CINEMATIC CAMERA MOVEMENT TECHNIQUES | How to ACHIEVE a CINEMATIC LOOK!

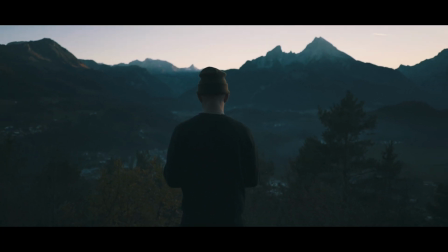As soon the camera starts to move, the viewer automatically expects that something is happening. He's getting more information to process. For me, this is just really like the future of camera movements in cinema.
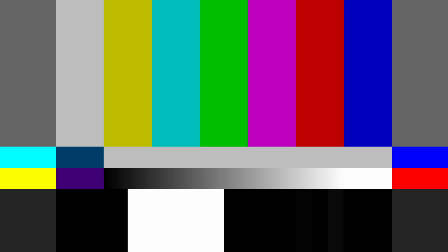I don't want to know how often he already crashes. It's just really sick. So keep watching and I'm gonna show you later. Hello everybody and welcome to the channel. My name is Peter and today I'm going to show you how to create a cinematic look like this.
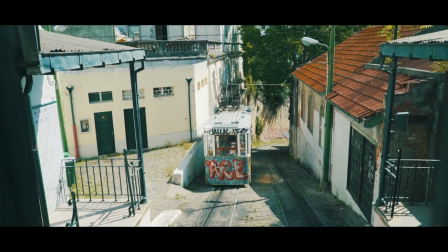So when it comes to cinematic looking shots, there are some other factors that really play a role. Today we are just going to focus on camera movement. The one thing that really destroys cinematic looking footage is shakiness, if it's not shooted on purpose.
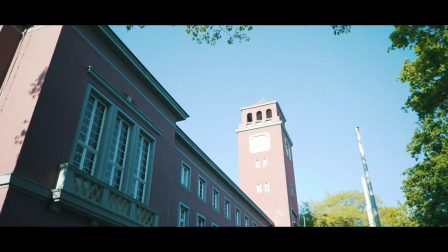You can easily see that the footage is looking pretty shaky and not much dynamic. What I mean by dynamic is that the image is not really changing.
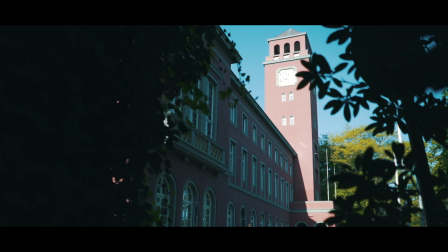As soon you're just trying to make sure that you keep the camera steady and you just add a little bit motion like in here,
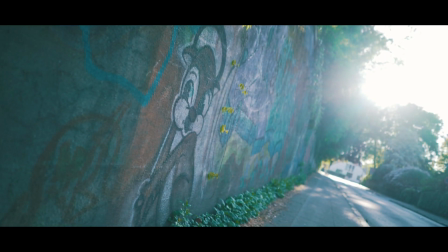it instantly looks better. This is a typical movement we always see in cinema. It's like the cinematic black bars. As soon you add cinematic black bars in your brain, it really makes the connection to cinema.
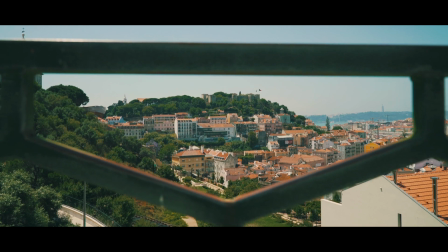And the same counts for steady cinematic movements. As soon the camera starts to move, the viewer automatically expects that something is happening. He's getting more information to process, and that's what you really want to achieve. You can enhance this feeling of dynamic even more if you just put something in the foreground.
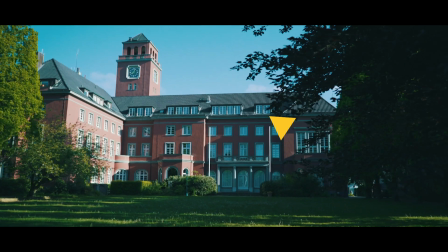It really adds even more dynamic into the shot.
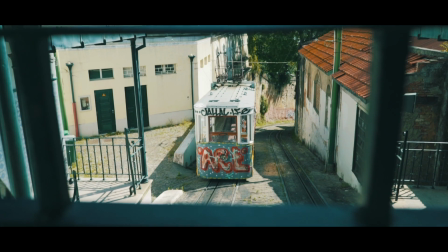To have something in the foreground while the camera is moving not just makes it more dynamic, the whole image is looking more three-dimensional. But this actually belongs more to compositing. There are a lot of other camera movements we usually really bring in connection with cinema.
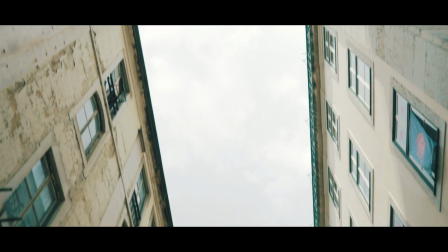For example, a tilt. So the camera usually shows up and it goes down till the spot is revealed. And we got the parallax shot. I really like this one because it just brings so much movement into the scene.
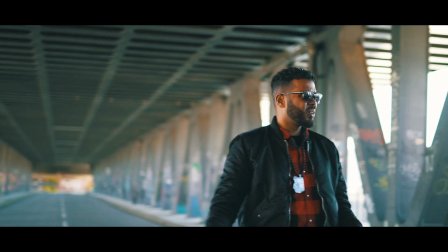It's really dramatic. The whole background is moving. The subject in the front really is separated from the background. Also very common these days are the hyperlapses. Especially if you're adding a lot of motion blur to them.
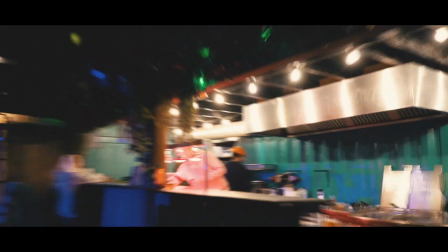They really give you the feeling like you're flying through time and space. It's just so fast and there is so much information going on that you just can't look away. And we have the pan. The pan is also transporting a lot of energy to the shot.
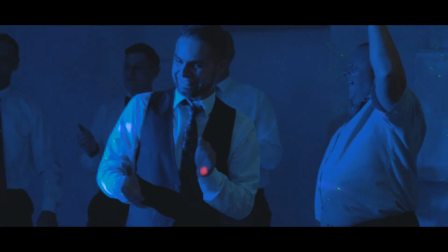So you don't even have to cut a scene, you can just pan to a different spot and you have a totally different image.
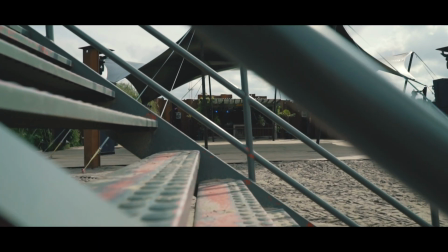You can also easily make a transition between two scenes inside of a pan because there is so
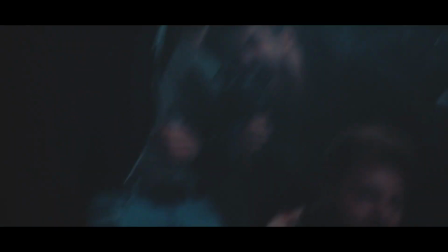much motion blur going on and it's just so fast that the viewer won't even notice that there was a cut. The rec focus is really helpful, just guiding the eye of the viewer from one subject in the scene to another one. What you can also do is just combine different variations of shots. For example, you have a push in and you just rec the focus.
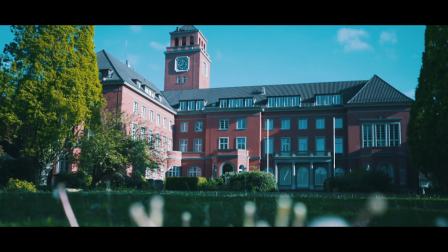So you're moving the camera right next to the ground and then you just rec the focus. A lot of these movements have a specific psychological effect to the audience. It's okay to have shaky footage if it underlines the scene.
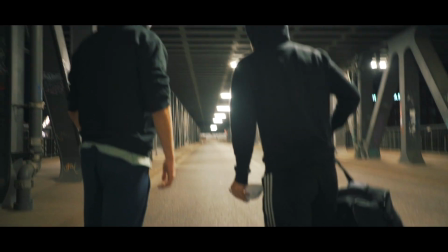If it's an action scene, for example, and you have people running around and you have a shaky camera, it just looks way better because it just looks more dramatic.
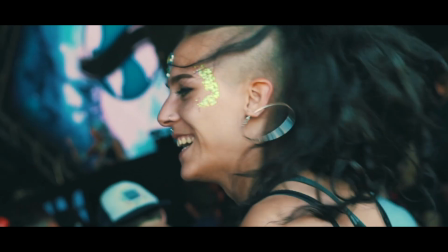Or for example, if you're shaking the camera while somebody's dancing, it just gives the audience more the feeling of being right there. There are so many different meanings for camera movements in cinema. I don't know all of them, but this is probably more useful for really big Hollywood movies. It don't have to be the exact right camera movement for a scene. It's your choice, and if you like this camera movement and you really like to show something like a
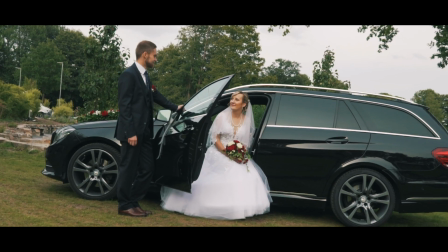Dutch angle in a just really lovely scene between groom and bride, it's also okay to show it. I really don't want to say that a super dynamic movement is always a better choice. In the end, it always depends on the project you're working on. Now we are getting there to the moment everybody's waiting for. The special thing about this shot is that there was no big Hollywood production team behind it. It was just one guy and a GoPro Hero 7 attached to a normal mount to a racing drone. So this shot came straight out of the camera. There is no computer animations going on and stuff, so this is really unique for me.